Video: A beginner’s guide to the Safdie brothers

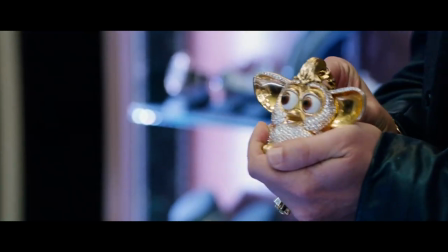245s
And, as can prominently be seen in the trailer, there is a diamond-encrusted Furby in Uncut Gems.
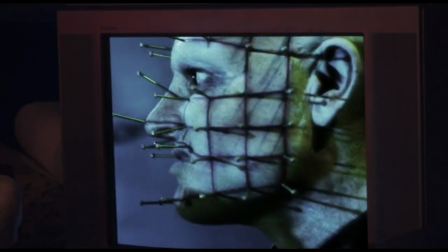251s
In some sense, a manifestation of the touches of style in their otherwise naturalistic films,
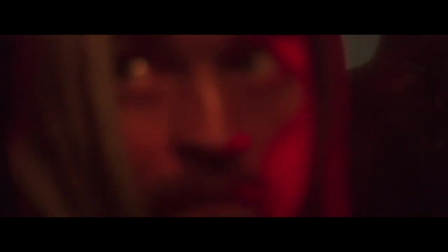256s
the absurdity of these images also underlines the desperate, senseless action of their characters.
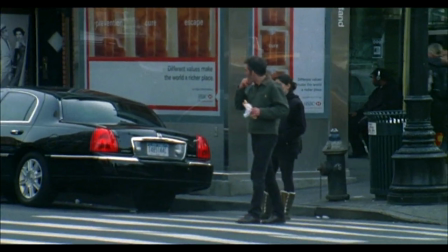262s
This is particularly prominent in Daddy Longlegs, also known as Go Get Some Rosemary,
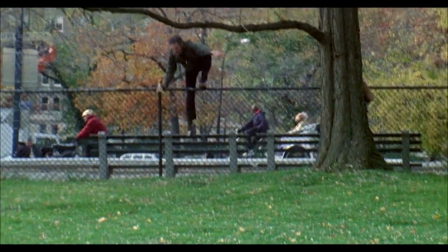266s
a semi-autobiographical story following divorced dad Lenny as he looks after his two sons for a few weeks.
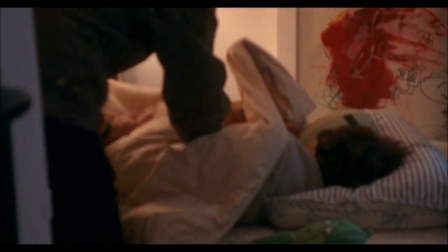273s
His life is erratic. He makes last-minute decisions, has a host of bizarre friends, and puts his kids in dangerous situations.
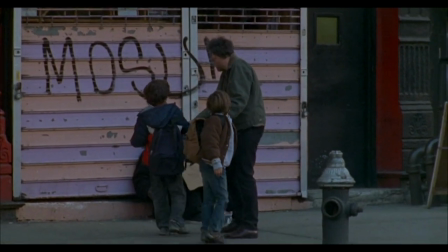281s
The film is peppered with absurd images that serve to illustrate just how erratic and out of touch with reality Lenny is.
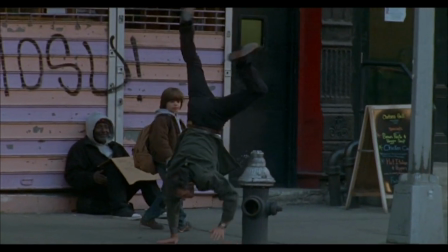288s
Instead of giving money to a homeless man, he does a handstand to spill coins on the floor for him.
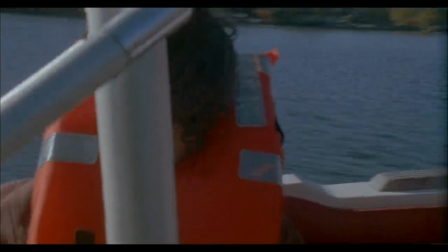293s
He takes the kids on a trip to upstate New York, where they pass a speedboat carrying a band and a water skiing singer.
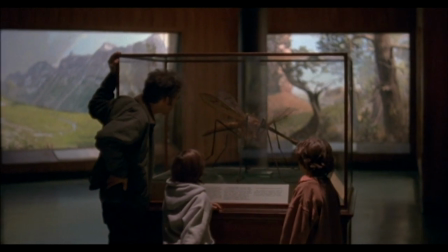300s
Most prominently, he frightens the children with a made-up story about a giant mosquito they see in a museum.
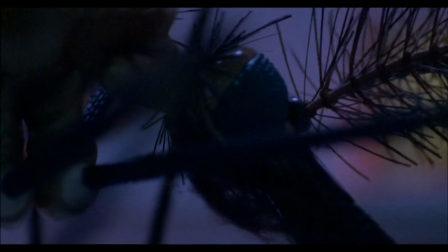306s
He then has nightmares about the mosquito descending on him, sucking his blood, and eventually corners and splatters it in his bathroom.
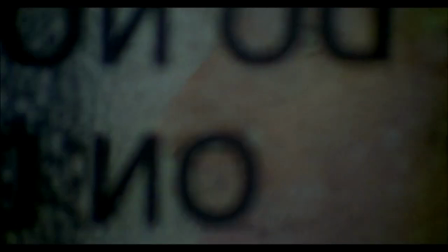313s
The net effect of these bizarre images is that the viewer ends up feeling like Lenny,
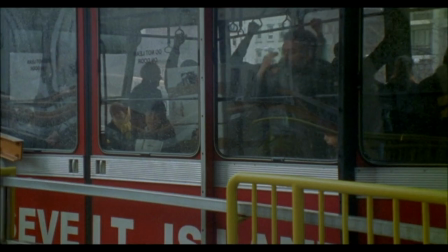318s
unable to understand the world of the film and constantly adapting to changing circumstances.
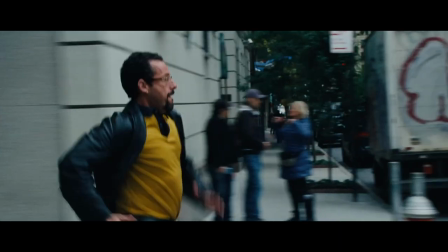324s
All of these elements come together in Uncut Gems.
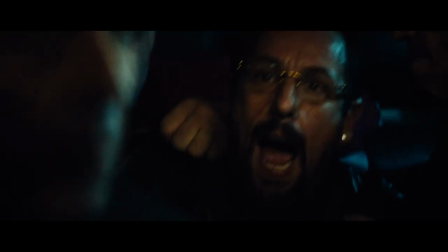327s
Adam Sandler delivers a career-best performance as Howard Ratner, a classic Safdie character living his life on the edge with manic bursts of humour.
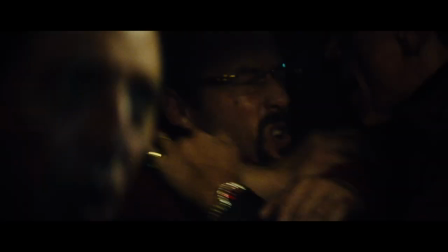336s You having a good time? Yes.
Now that you're caught up on the work of the Safdie brothers, be sure to check it out.